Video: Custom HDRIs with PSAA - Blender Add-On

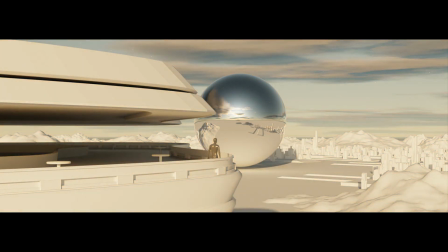0:01 Hey, today we'll be taking a look at the Physical Starlight and Atmosphere add-on for Blender.
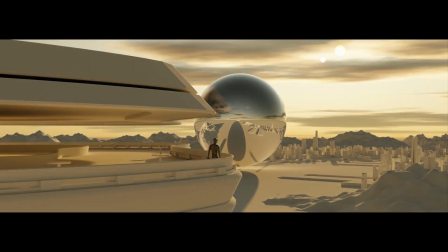0:06 This add-on allows you to create and customize your own stunning HDRIs within seconds, and it's been used by many big names within the industry for environment design.
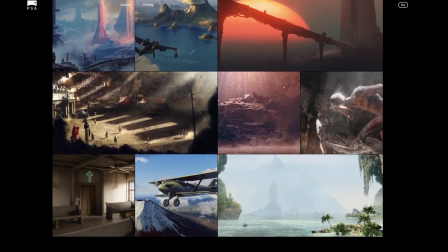0:14 So to get started, if you don't have this add-on already, you can buy it using the affiliate link in my description.
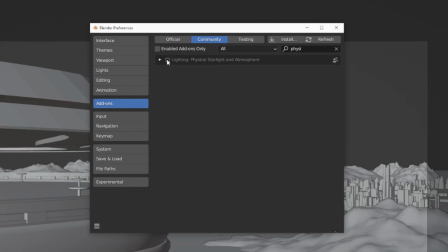0:20 To add this to Blender, you can go to the Preferences tab and install it in the add-on section.
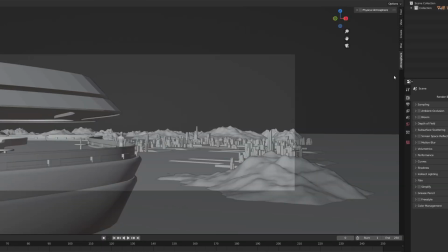0:26 Now in your main scene, if you press N on your keyboard, you should see the add-on in the side panel.
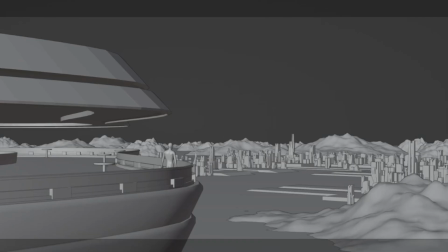0:31 I've set up a scene of this person looking out into a city with some mountains in the background, and besides the character itself, everything is untextured, and if we go into the rendered view,
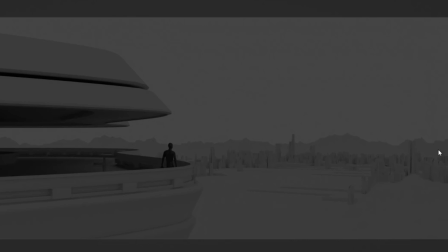0:41 you can see that there are no additional lights. This add-on works with Eevee as well, but I'll be using Cycles for this demonstration.
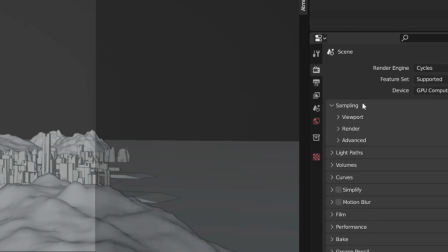0:50 I'll also enable viewport denoising in the render properties tab.
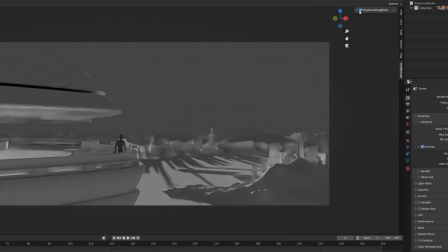0:55 So to start using the add-on, just check this box here, and right away we have a really nice atmosphere with the sun, clouds, and also a couple stars.
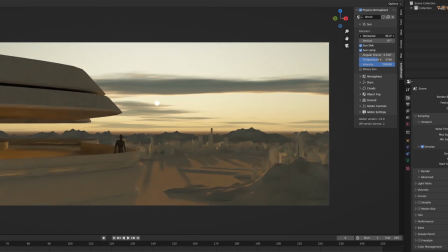1:03 We can easily change the position of the sun, and something I find really cool is that when you change the elevation,
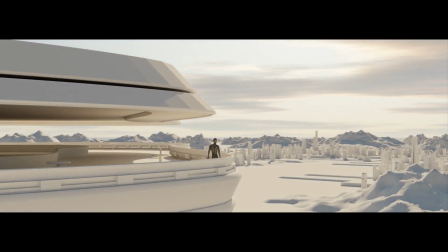1:09 the brightness and color of the atmosphere change accordingly as well.
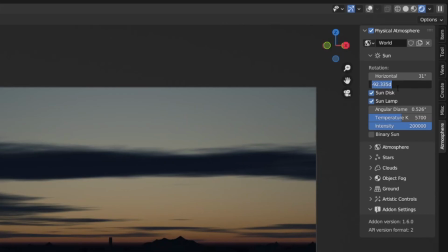1:13 So I'll set the horizontal rotation to 31 degrees and the vertical rotation to negative 88 degrees.
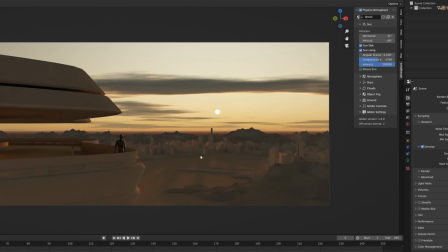1:19 So the scene is around sunset and the towers are casting some nice shadows in this area. I'll also change the temperature settings so the scene looks more orange. And we can also choose to remove the sun or change the diameter, but I like how this looks so I won't change those.
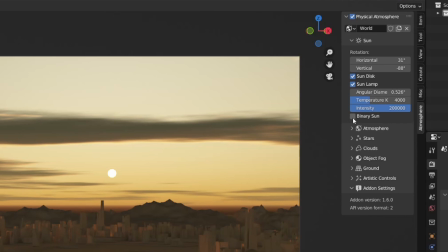1:34 Now what I find pretty cool is this binary sun option here, which lets us add an additional sun with its own customizable settings.
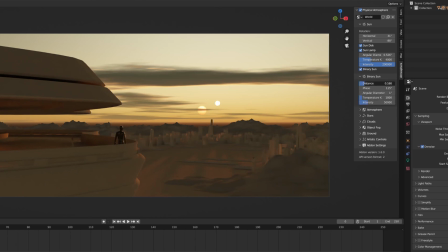1:41 We can also animate the sun's moving by just adding a couple keyframes at different points in the timeline, and this applies for all the other settings as well. For now, I'll keep that how it is and we can move on to the atmosphere settings.
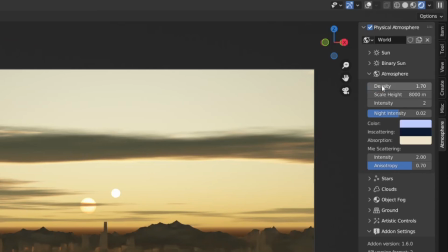1:54 I'll change the density of the atmosphere to 1.7, which creates some nice fog effects.
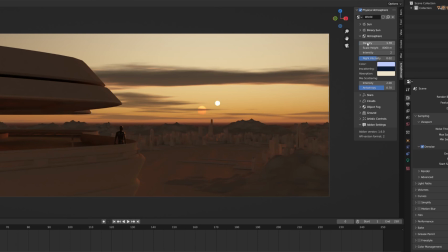1:59 We can also change the height and intensity of the atmosphere, and with the color settings, we can really change the mood and style of the entire scene. I think it would be nice if the color of the atmosphere were more red, so I'll slightly change the color settings. You can also change the in-scattering and absorption colors to affect different layers.
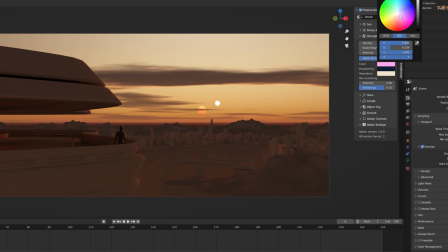2:18 Now we can move on to adding stars and clouds. You can choose to add your own textures for the stars and clouds, but I like to stick with the procedural option because there are a lot of customization options.
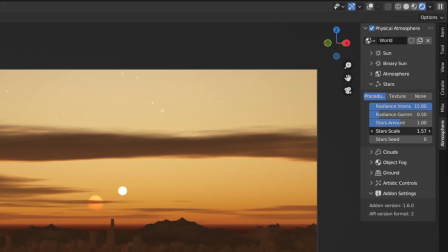2:30 I'll increase the intensity of the stars as well as the scale.
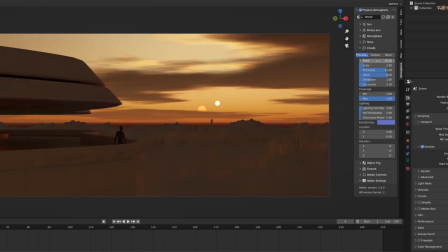2:34 And for the clouds, I'll change the seed to 20, change the scale to 2, and decrease the thickness a bit. The object fog setting can be used as well if you want to add those effects to objects within the scene. And in the ground settings, we can change the horizon and ground offset.
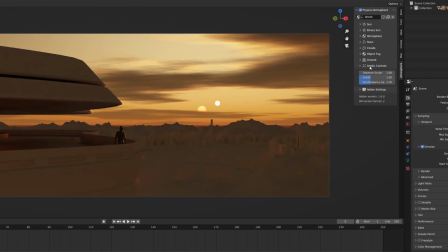2:49 Last but not least, this add-on has an artistic controls tab, which has a scalar distance setting for some atmospheric effects, sun radiance glare,
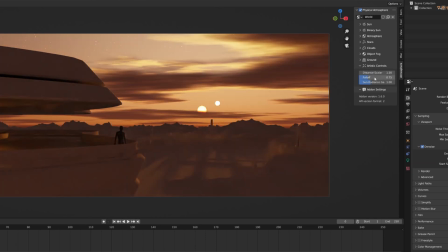2:57 and also a falloff setting that I found very useful to make the buildings in the city stand out instead of just blending in with the mountains.
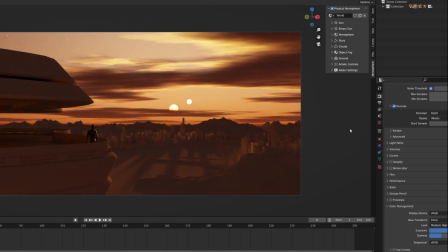3:04 To make the scene look more cinematic, you can increase the contrast under color management in the render properties tab and hit render when you're finished.
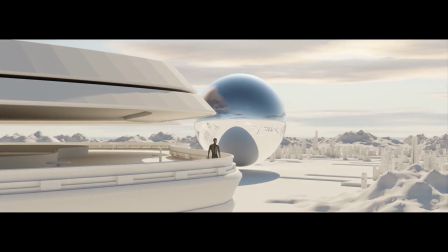3:13 Overall, I think this add-on is great at creating quick, customizable HDRIs and is an incredible tool for anyone using Blender for environment design.
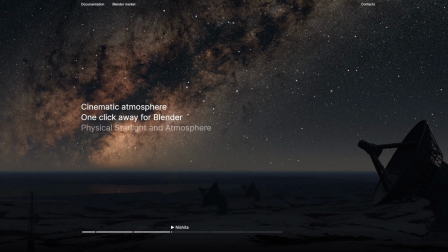3:20 The atmosphere I created has a pretty realistic look, but you can create atmospheres with very unique stylistic choices as well.
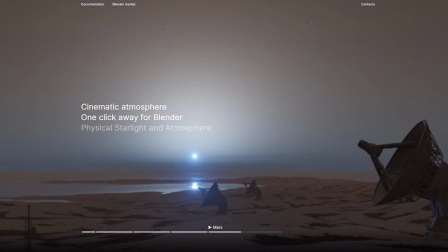3:28 If you're looking to create some scenes that are more abstract, maybe an alien planet or a synthwave city, you'll likely be able to use this tool to do so.
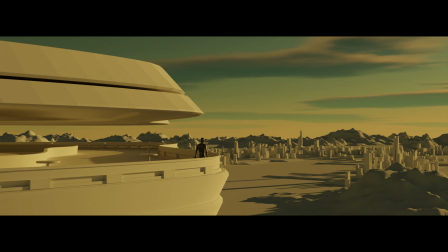3:35 And here are some more scenes I was able to render using different presets which come with the add-on. Once again, the download link for this add-on is in the description if you're interested, and thank you all for watching.